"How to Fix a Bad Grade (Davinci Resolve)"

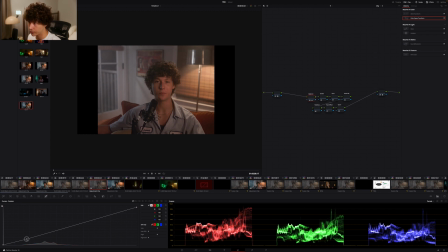We're going to drop our shadows here, lift our highlights to basically pop me out from the background, and we're going to make our highlight roll off a little bit better. So super simple. Let's see what we did.
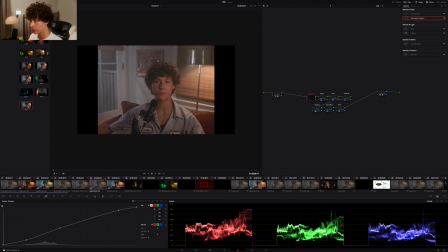We went from our log profile to this, and as you can see, our image is a little bit red and magenta. So we're gonna take we're not gonna use the tint, we're actually gonna use our vector scope.
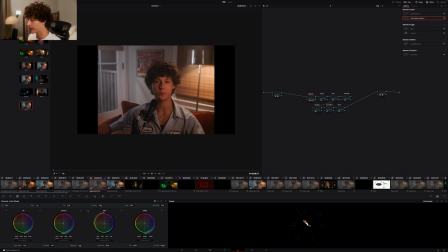And as you can see, our image is only in that top left quadrant, which is fine, but for our balancing node, we want a good structure to work upon
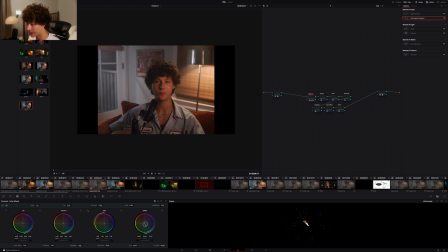instead of a unbalanced image. So what we're gonna do is take our offset down here and just bring it down to the bottom right quadrant a little bit more, and that looks pretty good to me. It looks a little magenta. There we go. That looks good to me.
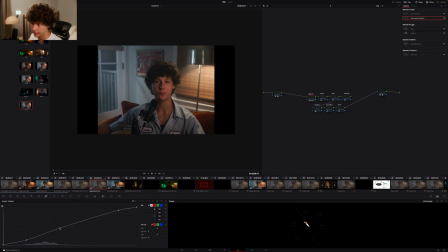We can honestly go into our curves a little bit and lift this up a little bit more, and that looks good. So let's disable it, and you can see it looks pretty good. So, but again, we can build upon this to make it look a lot better.
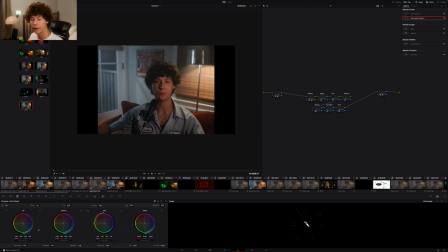So let's go into our grade node, and I decided I wanted to do a teal orange look, very common. So what we're gonna do is take our lift, our shadows, put some green and put some blue to give that teal look, so you can see what we're doing here.
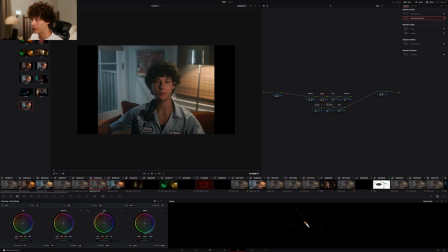A little bit more red, you can tell, and we're just basically cooling off our whole image. Let's take our gain, because we don't want our highlights to be affected, the lift too much, so we're gonna take our gain and warm it up a little bit there.
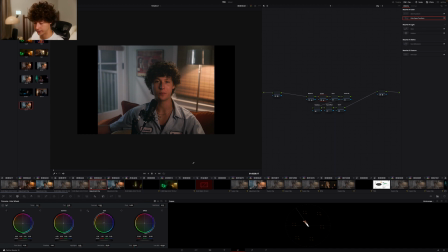So that looks pretty good to me. So let's disable and see where we're going here. It looks a little bit too green, maybe. No. Let's actually step back from that red and see where we're at here.
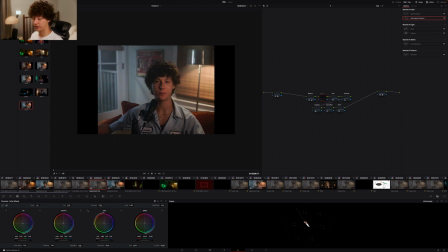Yeah, so to me, that simple, there we go. Okay, so you can tell we started from here and we went to this, just cooling off our image, giving that nice teal look.
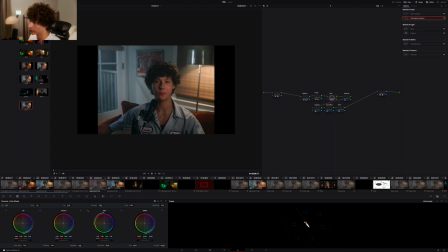So we're gonna come back to that grade node. So we're gonna move on to our face, and for this we're gonna do a circle power window. Let's put that right in the center and feather this off as much as possible. So this one's really simple.
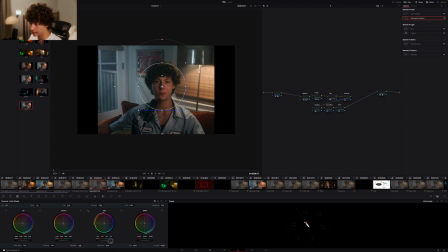I'm just going to take our gain and raise that a little bit. Yep. And then we can take our gamma a little bit and raise that a tad. And I don't like using the contrast slider, but for this I'm gonna literally just put
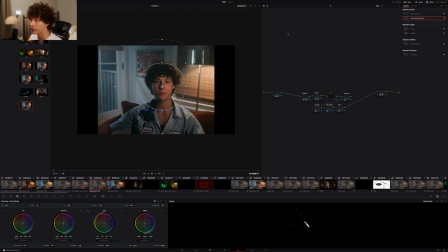just a tiny bit of contrast, very, very minimal. So we're gonna turn this off and then turn this back on, and you can see what we're doing. We're basically just separating myself from the background a little bit more,
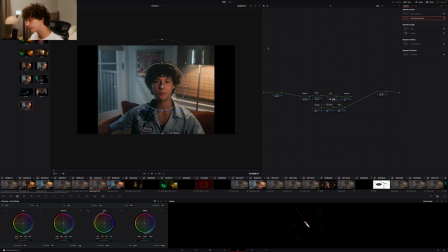lighting up this area, putting a fake feather on our whole image. So the next thing is our power window that I want to put to the right of our image.
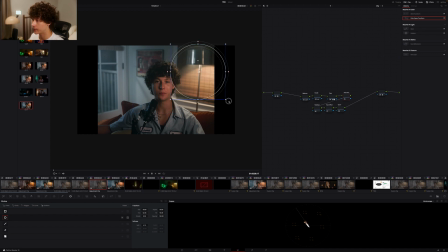So we're going to take another power window and we're going to expand this and feather it off. Whoops. Feather this off. Looks a little too big. Okay, that looks good to me.
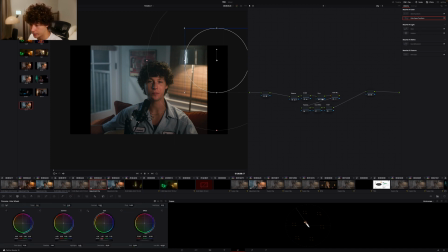And then we're going to go back to our primaries, and we are going to take our gain and warm it up just a little bit.